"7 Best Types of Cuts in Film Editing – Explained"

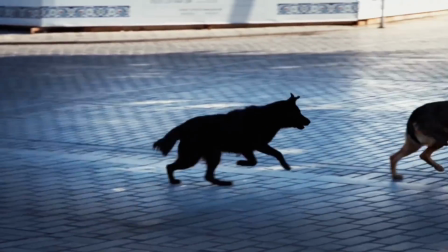Hi! You're watching VSDC channel. Let's talk about montage.
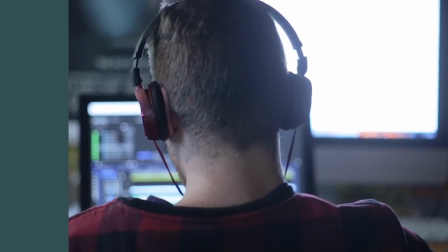You probably already know that great footage is uber important.
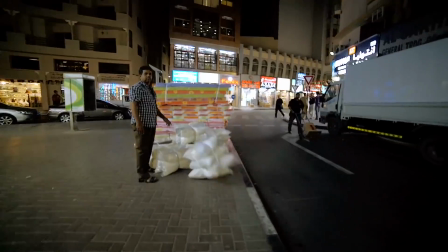But at the end of the day, montage is what makes a great video. It defines the way you tell your story.
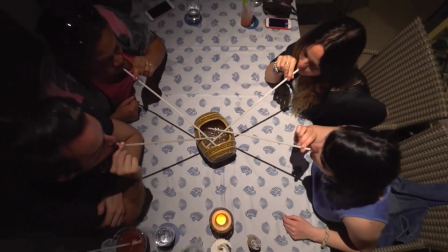Will it be crazy dynamic and full of action? Or will you keep your viewers in suspense until the very closure?
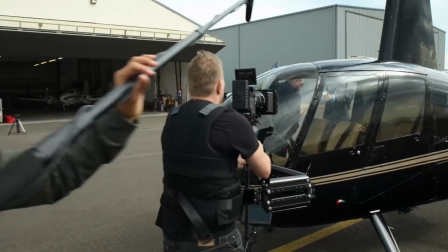That entirely depends on your editing style.
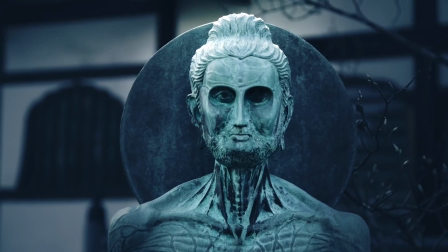In this video, we'll step away from our traditional genre of tutorials because we want to show you something different.
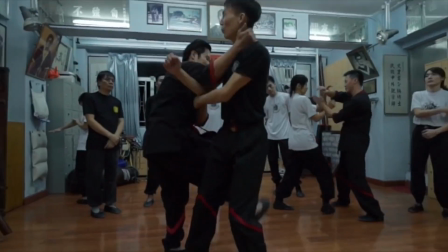We'll talk about the types of video cuts every creator should try in order to find their own style.
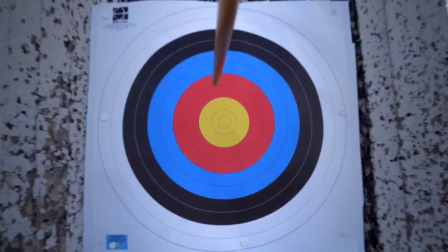So, today it's not about the VSDC software because you'll be able to apply this knowledge using just any video editor,
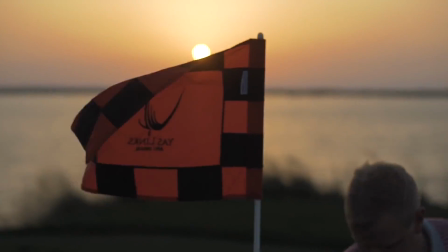as long as you understand the art of a good cut. Are you ready?
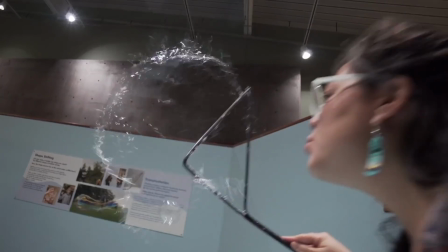Let's see what types of cuts video makers use, and let's talk about when you should use each of them.
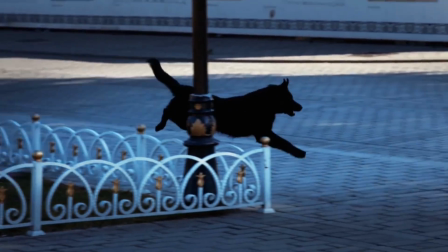We'll start with the basic type of a video cut called standard shot.
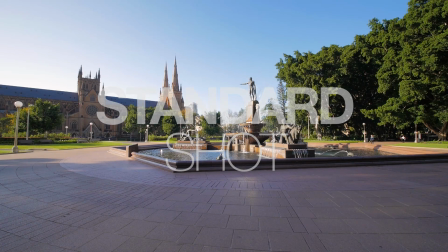This is exactly what it sounds like. Scenes just quickly change, and on the timeline it looks like one video shot docked to another.
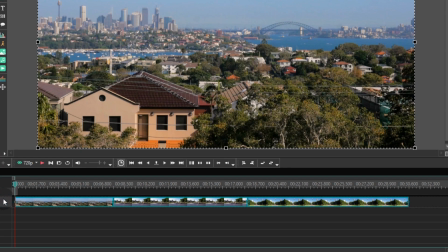No transitions or shuffles, just plain straight sequence from point A to point B.
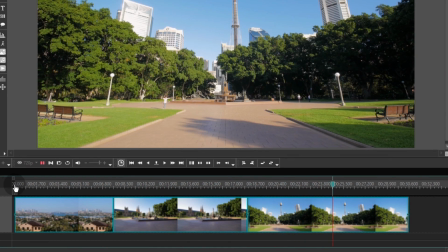The next popular cutting technique is called jump cut.
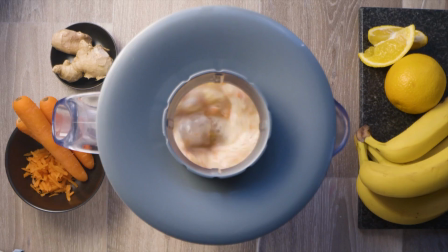Filmmakers love it, and this is how it's done. Jump cut means that a single continuous shot with not too much
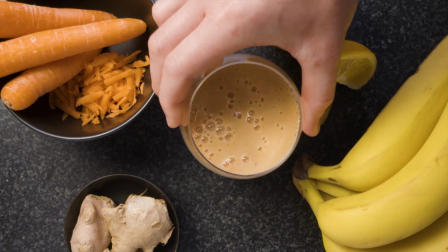action is being cut into multiple pieces and a few frames get removed.
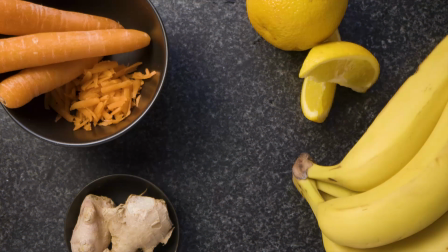That creates an effect of jumping forwards in time, hence the name of the technique.
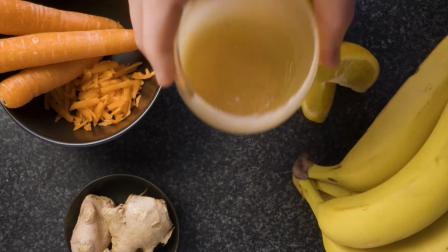It's a perfect way to shorten the video when it's needed, but most importantly, it adds unique dynamics.
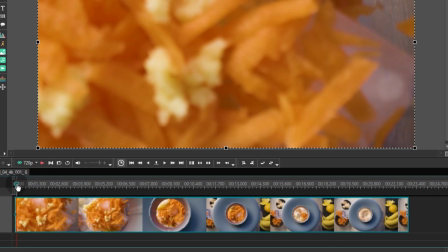This is what the process looks like on the timeline.
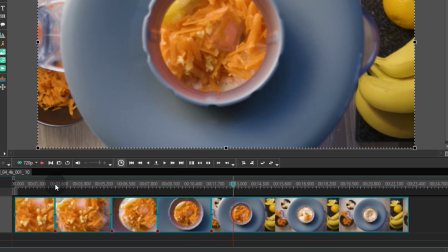You take a single video shot and cut out several frames from different places in time.
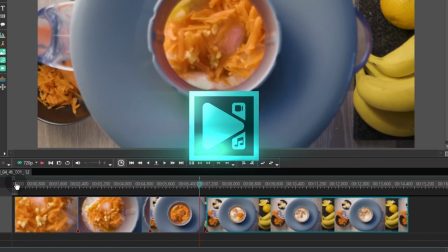Then you put together whatever's left. Let's move on to J-cut, which contaminates the air above ground.
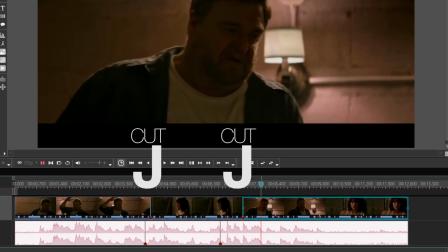That's how it works. Well, how long do we have to wait?
J-cut is the best way to create a transition from one scene to another.
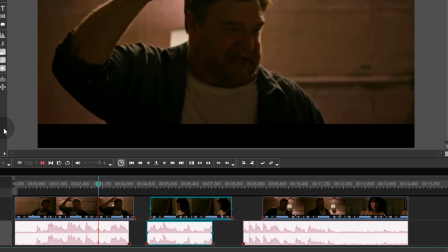This is how it looks. The air above ground.
That's how it works.
Well, Notice what we did here?
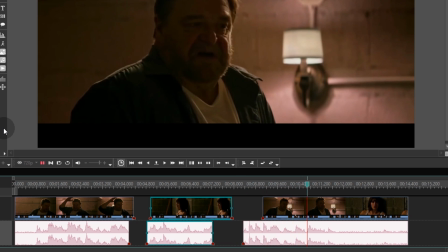Wait until it's safe. Depends on proximity to the closest blast.
You can hear the sound of the second scene way before you actually see it.
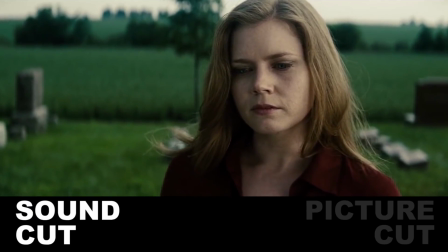I'm tired of safe.
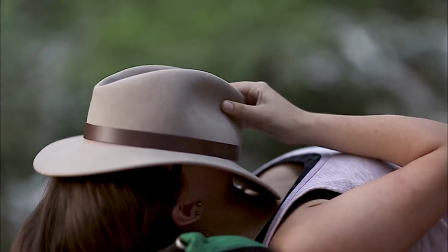I just want to do something useful with my That little trick is how you understand that the picture is about to change, and so is the mood of the scene.
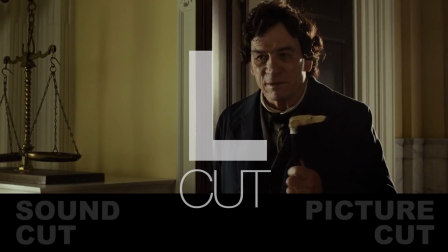Which brings us to L-cut. Retain even in L-cut is basically the J-cut performed backwards.
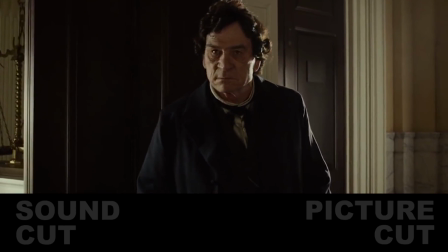You still hear the sound from the first scene,
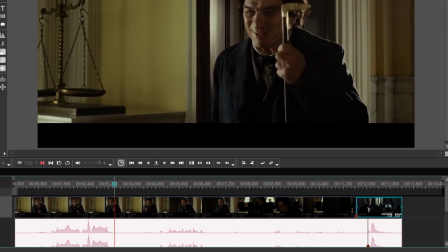even though the scene itself has already changed. That's a convenient approach for when you're shooting, say,
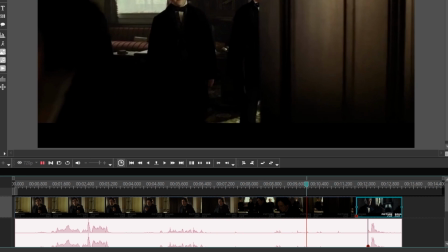an interview and you need to show something the interviewer is talking about without actually interrupting the narrative.
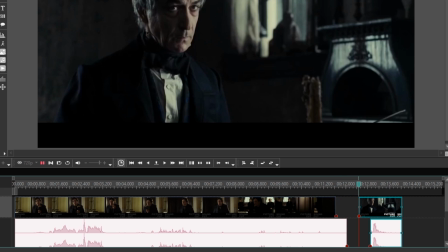Alright, let's check out a few abstract video cuts. The first one is called cut on action.
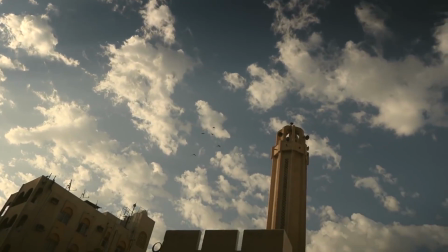Again, that's exactly what it sounds like. When the action starts in a video, you cut from one shot to another to show a different view of the same ongoing action.
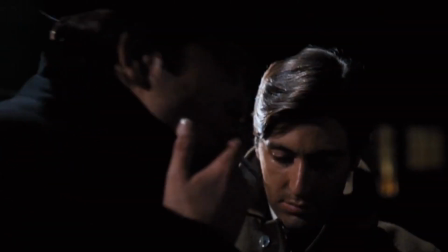That's a great way to create an engaging video and maintain the viewer's attention to the action happening on the screen.
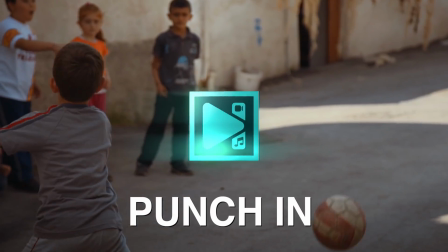Our next cut is called Cutaway. Here's the thing.
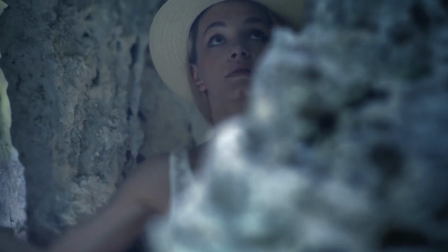Whether you are shooting an action video, an interview, or anything else, it's crucial to have variety and change the view from time to time.
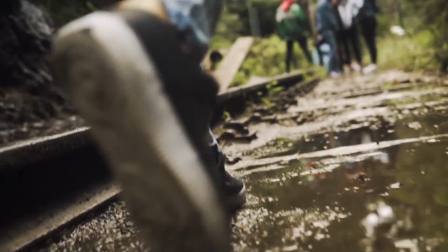To cut away means that at some point you interrupt the ongoing scene and show something else, for example, the surroundings.